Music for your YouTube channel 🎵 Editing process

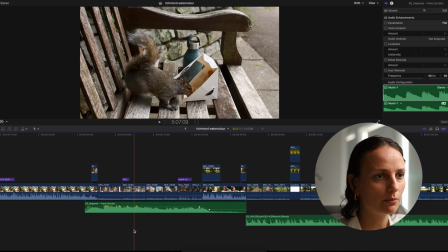[8:15]
So I see that here was an episode when I'm drawing with watercolor, right?
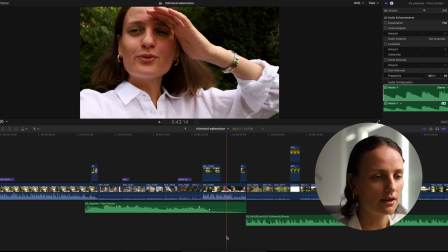[8:22]
And then I finish it, and here I say just I'm finished and I'm going to flower shop.
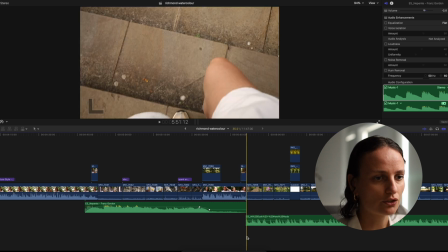[8:29]
And then I finished music here and start a new track. Here, see, it's like a new track, a new chapter.
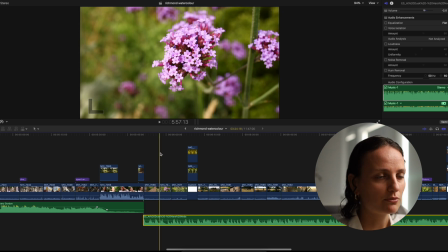[8:37]
So I'm trying to divide all my video in chapters and add music to different chapters with different mood, because sometimes it's different. In the beginning could be slow, like something slow from morning, and in the middle it could be more active, right?
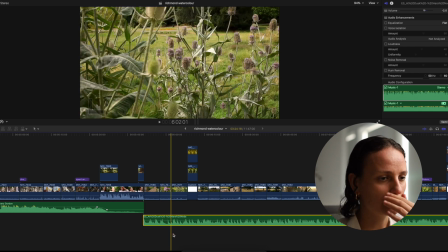[8:56]
So I need more active music, and here you could find more active music as well.
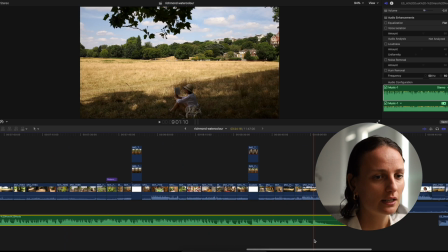[9:00]
So yeah, it's going here, and then I'm talking something.
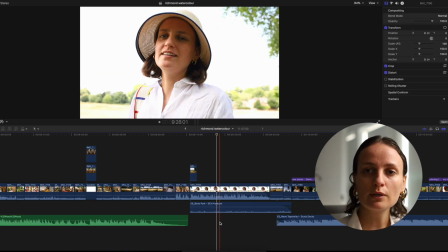[9:07]
Sometimes I could add not music on the background, but sound effect.
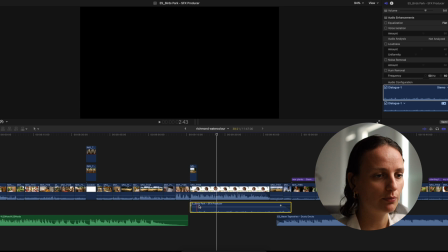[9:13]
So here you could find bird park sounds.
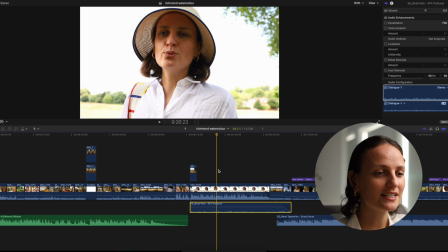[9:17]
So sometimes I could add birds on the background to add more mood, I guess.
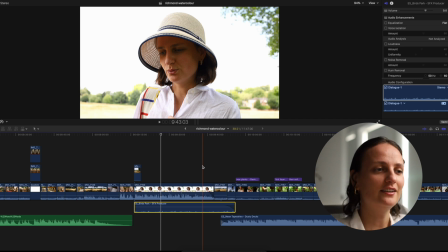[9:25]
It's bird on a on a video, but I added more because sometimes microphone trying to cut all sounds around, so I added more sound of birds here.
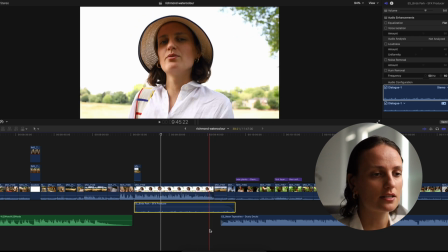[9:40]
And then again, see, it's like I'm telling that I'm going home, and then I'm going home, and from home
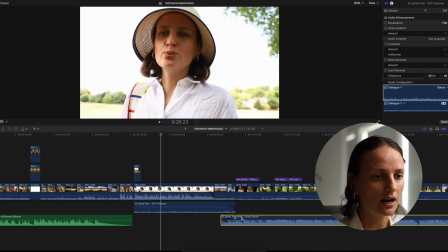[9:50]
it's a new chapter of this video, so I am adding a new track and it comes to the end.
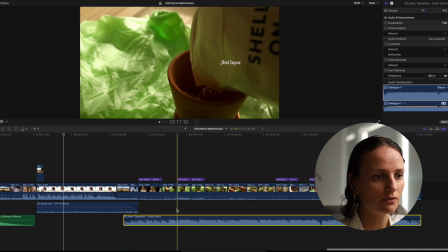[9:59]
So this music is illustrative because I'm not talking anything in this video.
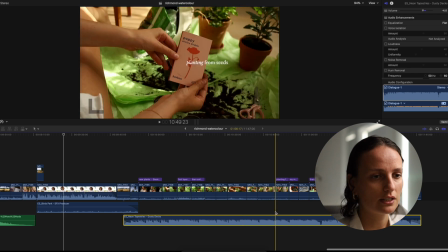[10:04]
It's like illustrating what I'm doing.
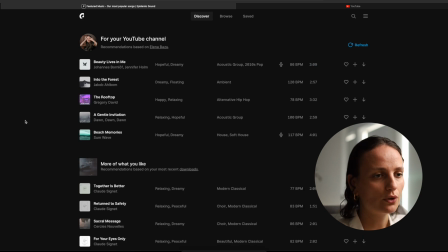[10:07]
So in the end, you need a subscription for your licensed service to use your music.
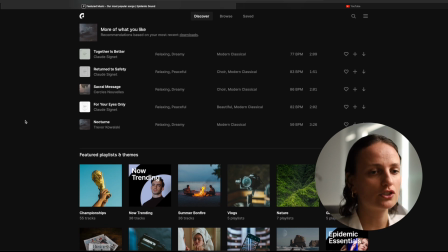[10:15]
You can't use just popular tracks. You can't use just any tracks that you could download online. It doesn't work this way. You need a license.
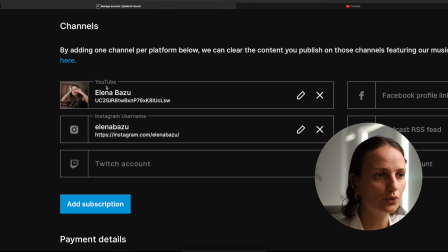[10:25]
And here in account you need to add a link to your YouTube video or YouTube channel, so the service will understand that it's music that you are using for this particular channel.
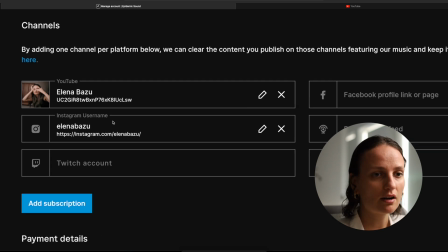[10:40]
And yeah, you could use this music for Instagram as well, for Facebook, for TikTok as well. I'm not using for Instagram. On Instagram I'm using internal music, but on YouTube I'm using only this service and really like it.
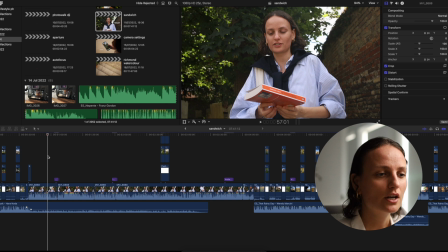[10:56]
The second is try to divide your videos with chapters by music.
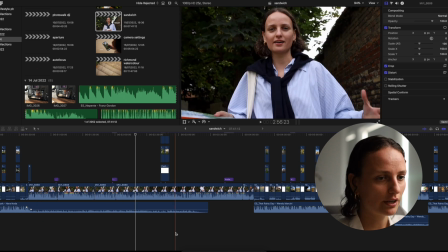[11:02]
So here another vlog, and you could see like one track here, a second here, and another here.
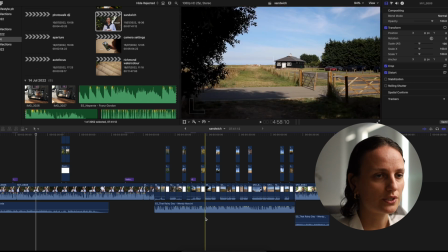[11:09]
So I'm just tried to separate everything with music.
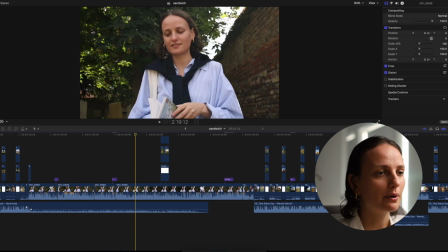[11:14]
And also try to choose music based on the mood of the video.
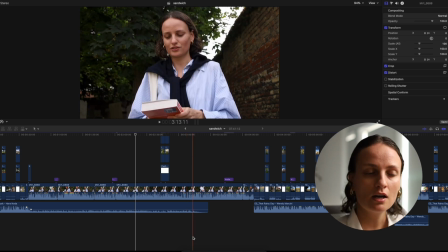[11:20]
So sometimes, to be honest, it could be hard for me, for myself, like I could edit for 30 minutes but choosing music for 1 hour, because I need to find the perfect one track that suits the situation and this footage and this video
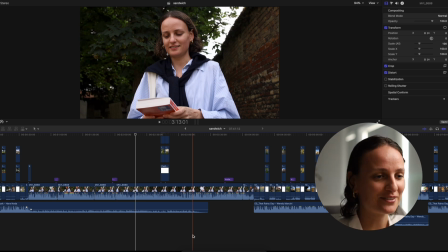[11:40]
perfectly. So yeah, I'm working hard on music. I'm spending a lot of time.
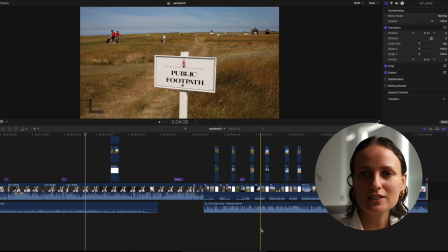[11:45]
Sometimes you could find the first track is the perfect one, but usually it is not.
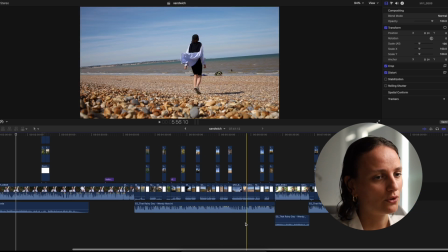[11:51]
Usually I'm spending a lot of time for choosing, browsing between
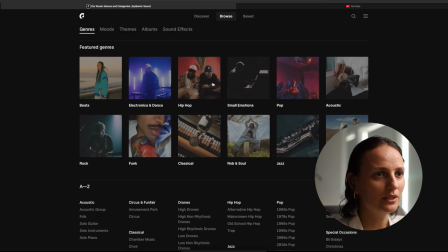[11:56]
recommendations, browsing between different
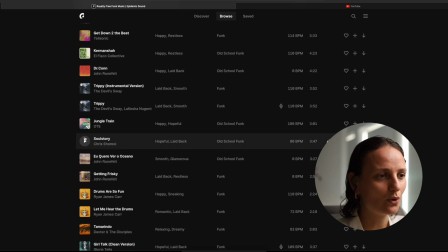[12:01]
playlists, listen to all this track one by one, and then putting some tracks in video and realizing that no, it doesn't work like perfectly, and choosing another one.
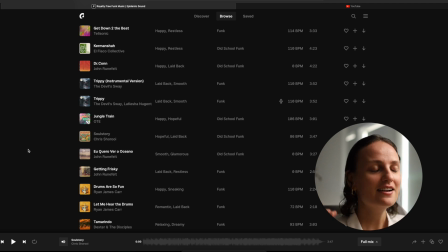[12:17]
It's not a small detail, it's a huge detail that makes your video more interesting.